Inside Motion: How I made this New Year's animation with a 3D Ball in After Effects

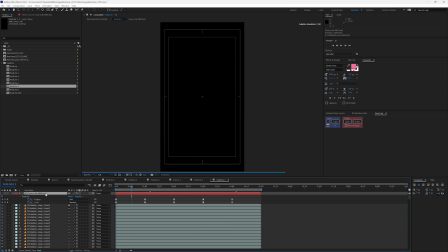And this is basically just a duplicate of 5, except for the fact that I added tint to each basketball, and I did this bulk.
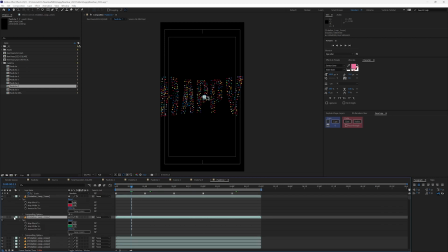I created all 30, and then I duplicated the sets of 30 so that I wouldn't have to go into every single asset and change the color manually.
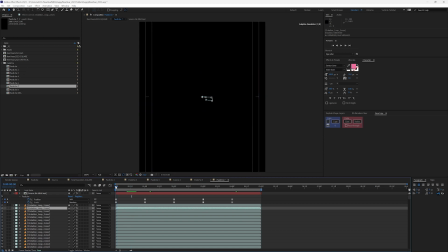So now that I've added some color to these, I liked how things were coming on. I liked the color variations here, and I liked how changing up the different positions
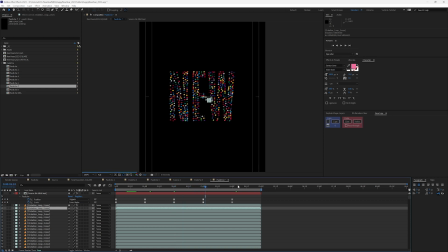allowed it to feel smooth while also providing some variety. And within this source, you'll notice it says no NBA text. So because the NBA here was not really that great,
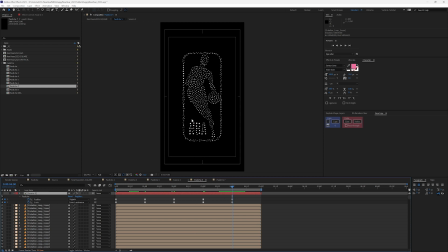wasn't able to read it, I decided to just get rid of that for this one, and I would create one by itself. So you can see there's one here called Pastiche NBA,
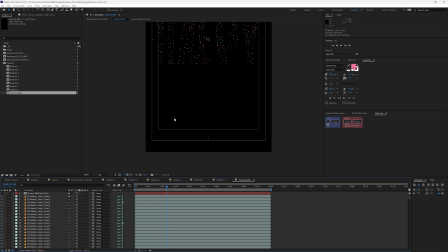and if I double click on that, this is the NBA text only.
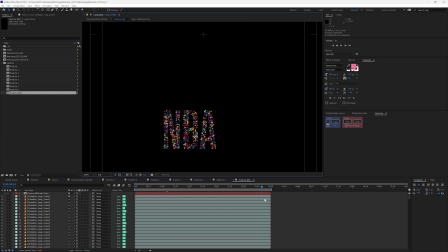So it allowed me to drive all the basketballs from before, and I only used it for this last piece. But I still created a whole comp for it because the basketballs needed to seem like they were coming together to form the NBA.
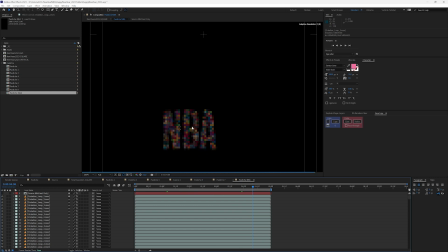And that allowed me to make this much more legible in my final asset here. Let me click on the final one. So you can see I have the NBA here.
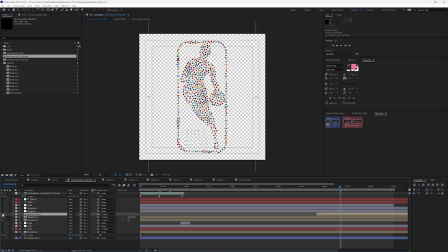So let's click in this. Turn that one on. All right. So all the balls came together to make up the logo,
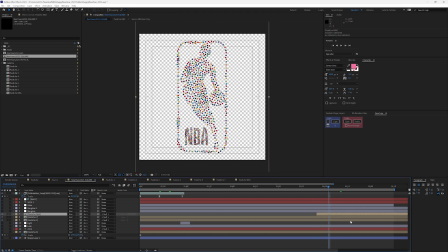and then I just added a new layer here for NBA, just so that you could actually read that it said NBA here. And albeit the balls are smaller here, but I inserted it in a way that made it feel like it was still
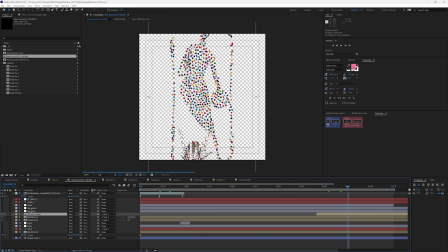coming from and part of the scene, even though it's a separate comp.
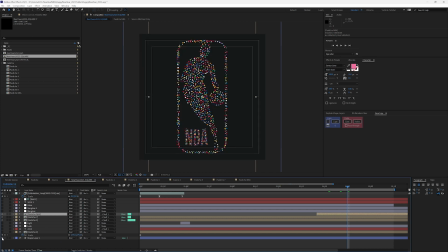All right, so let me turn on the background here. Let me RAM preview this so we can see what it all looks like. That's looking pretty good and is definitely in the direction that I wanted to go.
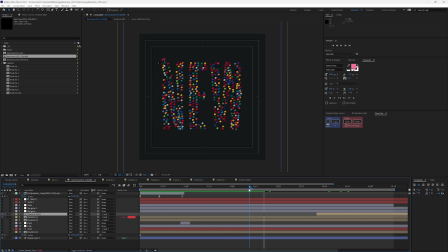It still doesn't really feel New Year's Eve, though. It's definitely basketball. It's definitely colors. It definitely represents all the different teams in the league.
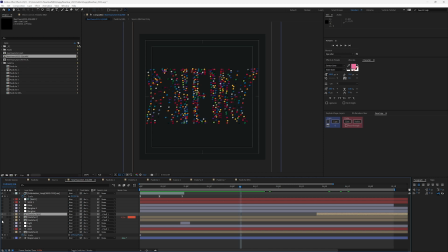But I needed to push this a little bit further. So that's where I went back to Pastiche 5.
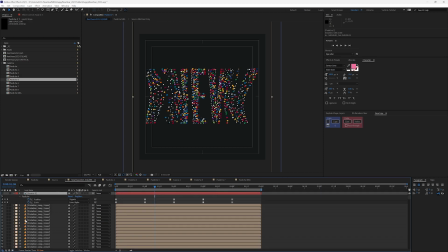And if I open that one back up, you can see that I actually used a little bit smaller.
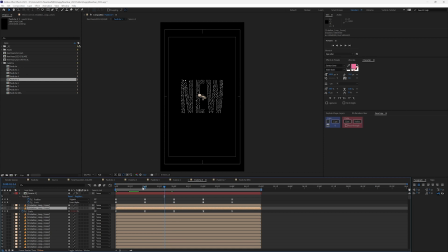So I actually adjusted the scale here. And if I'm in 7, let me go here. You can see that the basketballs are 2.3%.
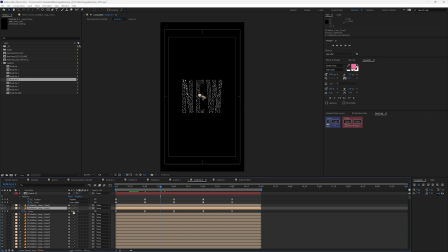And in here, I adjusted the scale to be even smaller
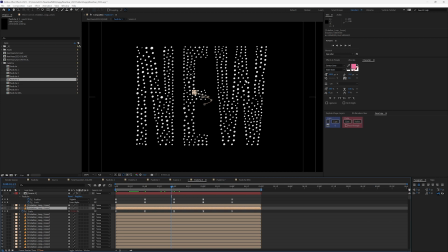so that basketballs don't take up as much space.